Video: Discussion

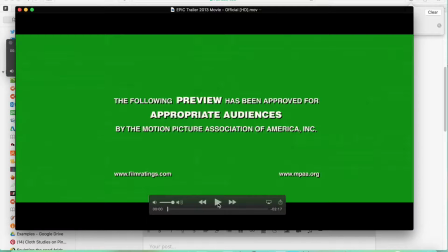[0:00]
So here we go. We're going to do a little analysis on the epic movie trailer from 2013. And first, I'll just let it go through the first part.
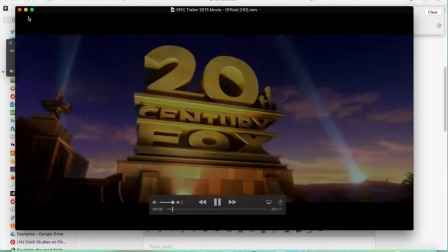[0:14]
That's not very useful. Let me make this bigger.
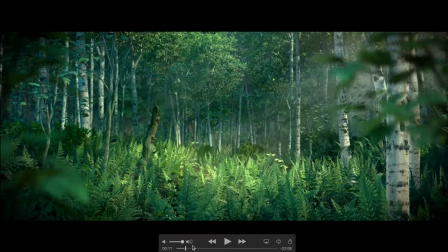[0:18]
Alright, right here at the very beginning of the scene, I noticed that they have a vignette going on.
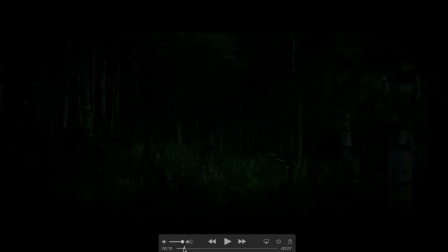[0:25]
And they even make it fade in from really dark to much lighter.
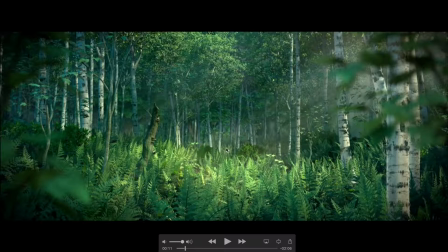[0:30]
Right here you can see that nice darkened corner so that your focus is on that light right in the middle of the scene. That was one of the first things I noticed in this. We're moving along, you've got some motion blur going on there.
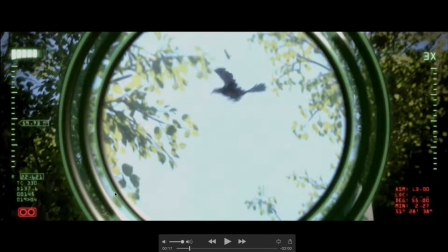[0:46]
And comping all of those together. Here you've got, it's kind of like the heads-up display we were working on in class this month. We got this lens in the front. It's got some camera blur in there.
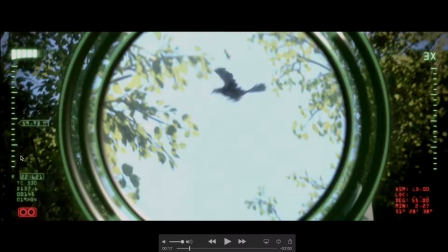[1:01]
Let's see, you got different varying displays over here, and like the difference in brightness between right there on the leaves and out here to make it look like you're looking through a lens rather than just seeing the whole scene. That was an interesting thing that I saw.
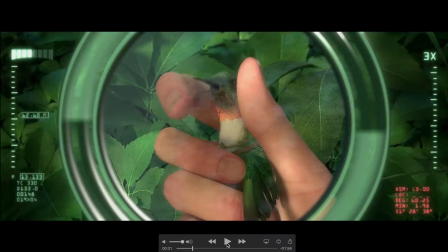[1:22]
Let's see, do I see anything else? Similar thing here.
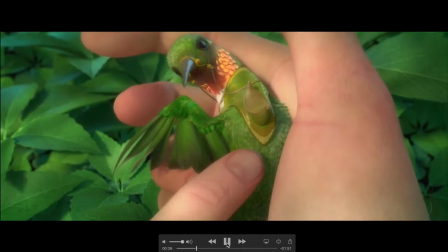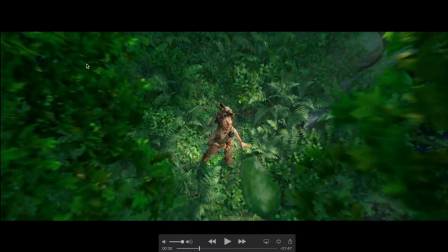[1:38]
There's some zooming out. Again, defocus, so you're focused on the middle of the scene right here. You got the edges kind of blurred out. Might be a little bit of a vignette again.
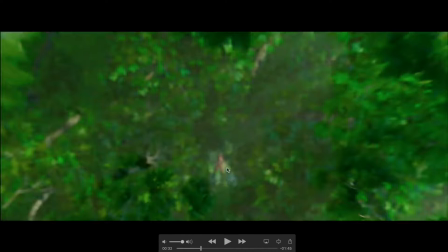[1:52]
And then as you get further out, everything's gone into defocus to give that better sense of depth.
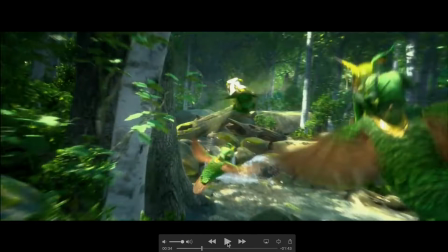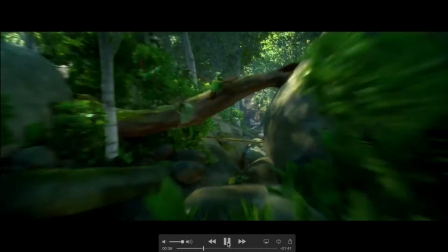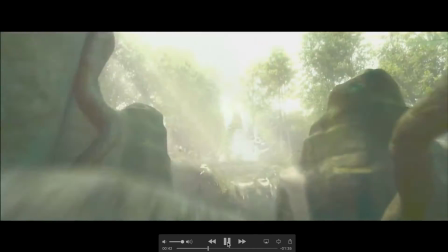[2:10]
Let's see, well, a lot of lighting effects there. Obviously comping things together.
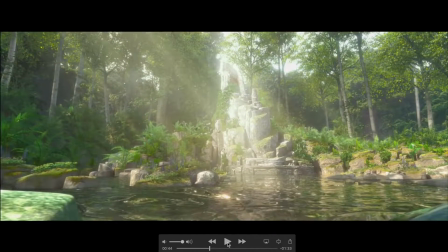[2:17]
All of the different animations.
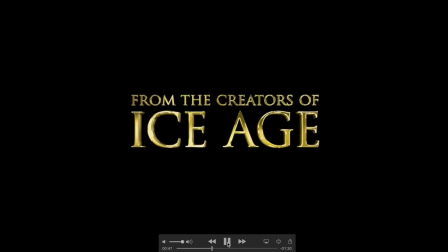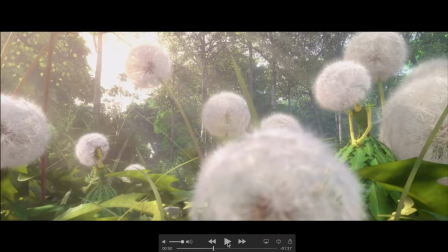[2:24]
Let's see, do I see anything else interesting at the moment? It's hard to tell.
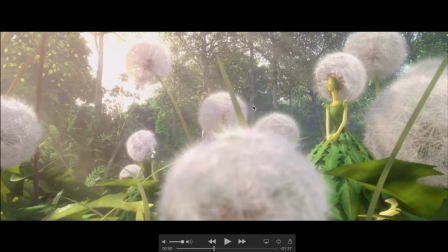[2:36]
There's some particles floating around in the air here that to make it look more realistic and more hazy, which is cool.
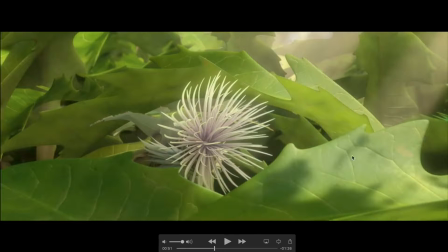[2:47]
You also got some fuzziness over at the edges with more focused at the center again.
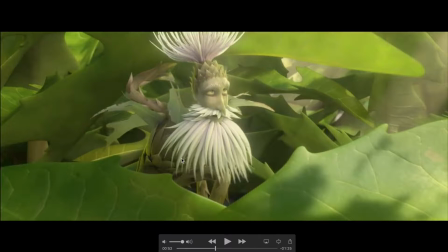[2:57]
And there's some noise on the edge of that to make it feel more like a camera.
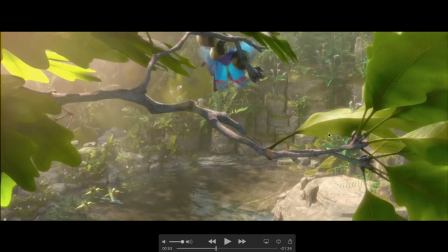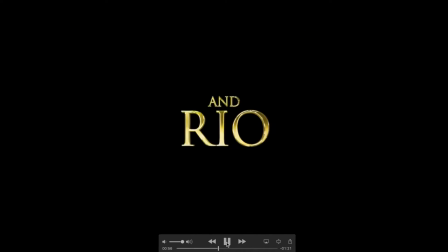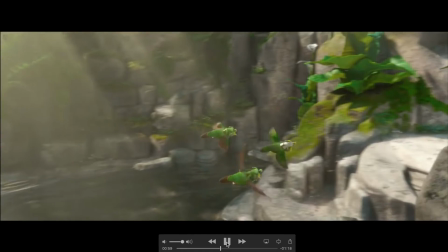[3:11]
More lighting.
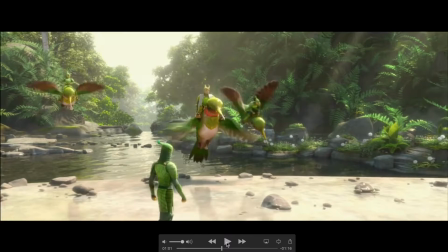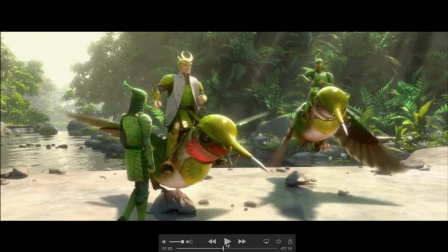Let's see. Obviously there's more light streams back here and more particles in the air to give you more of an idea of where the light is coming from and looking like it's looking through kind of hazy,
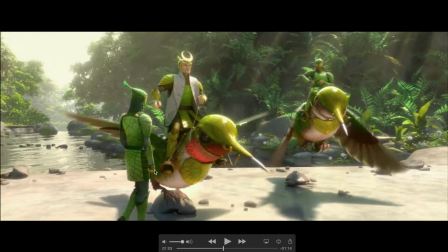[3:41]
probably humid air since we're right by a lake right there.
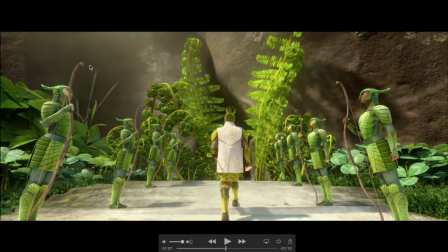[3:49]
Again, there's some more of that hazy kind of dust feeling over here.
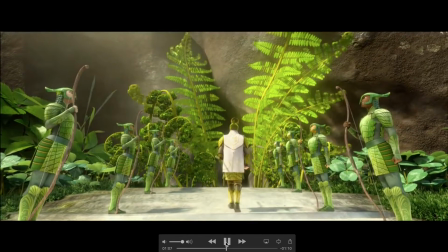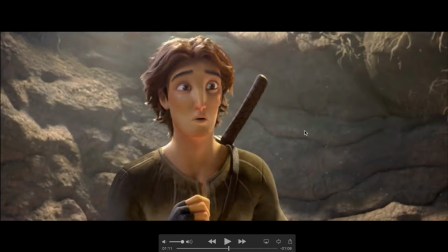[3:58]
And this is where I really saw the dust particles in the background.
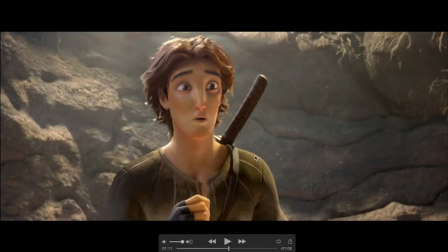[4:02]
See that they're in this hole at the moment, and they've got sort of this haze look around everything, but there's also these independent little dust particles that are floating around in the background and just make it feel much more realistic.
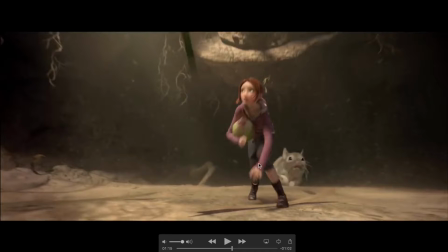[4:19]
And they're really clear right here as they're running, they're kicking up that dust, and it's really increased.
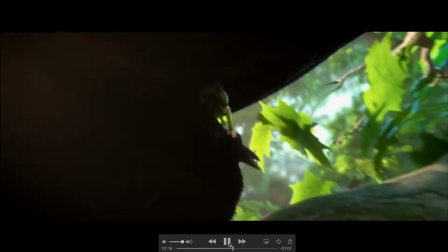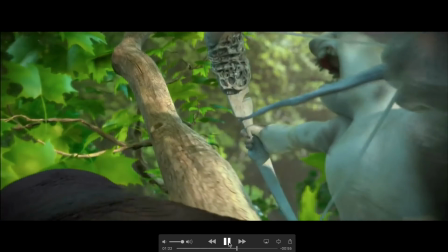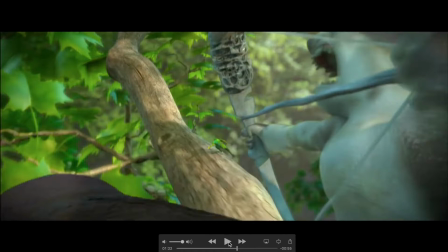[4:35]
Let's see.
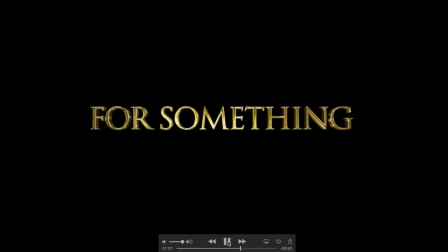[4:43]
Obviously a bunch of messing with the camera there.
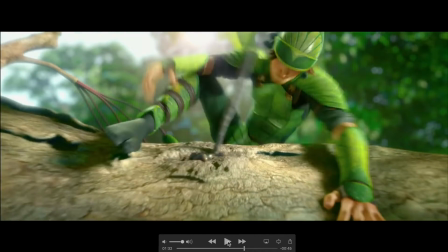[4:50]
Whoop. That wanted to be right there. Let's go back.
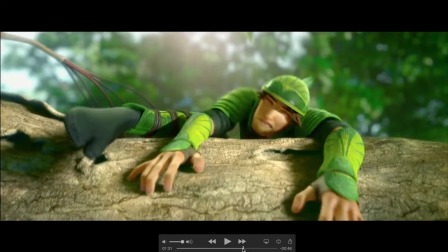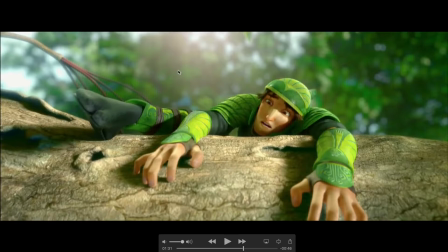[5:01]
more defocus in the background, and like even on his foot here is much more out of focus than his face. It's hard to tell if there's anything else that I'm looking for.
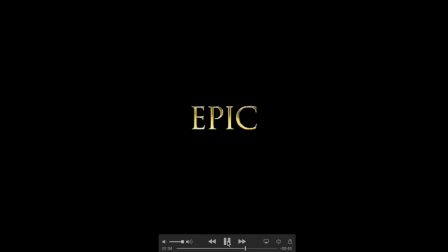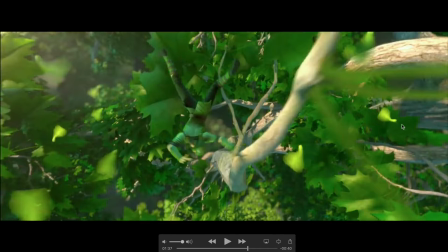[5:21]
Ooh, look at all the butterflies right there. Those are a lot of fun, and also gotta comp all of those butterflies going through, which has gotta be challenging.
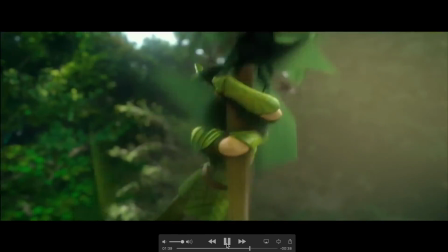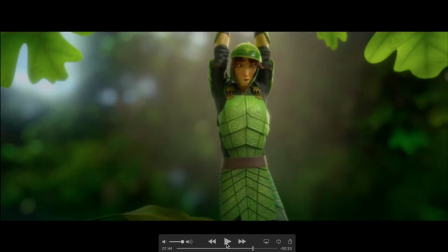There's more of the like lens dust and different camera focus. There's probably another vignette happening right there.
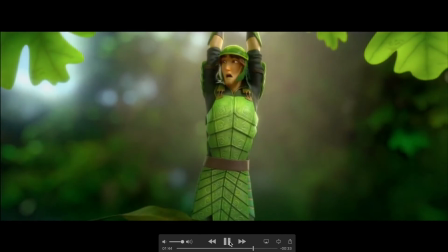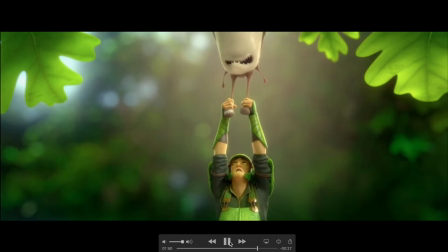And again, similar setup right there.
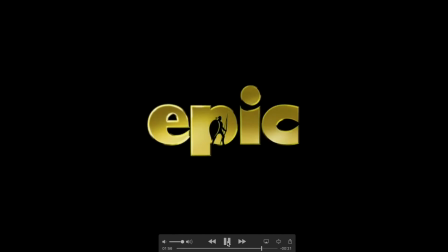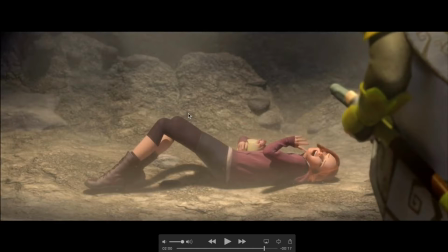[6:15]
And more of the just really nice environment here with the dust and the haze and the defocus, even though it's again so focused on the center with like there's probably more vignette going on again.
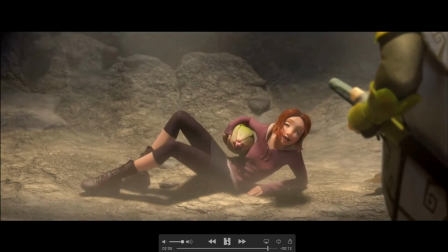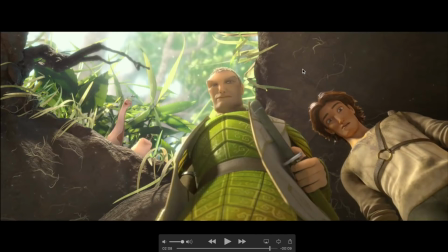[6:40]
And there's those nice particles in the air. And obviously the nice light source over here, making it illuminate just right so that the environment feels like they're in a hole with sunlight coming in.
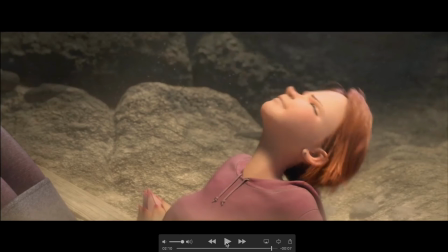Let's see, I think there's a little bit of chromatic abrasion. I've been looking for that the whole time, but it's hard to see on just my screen, but I'm guessing it's probably in there. And there we go.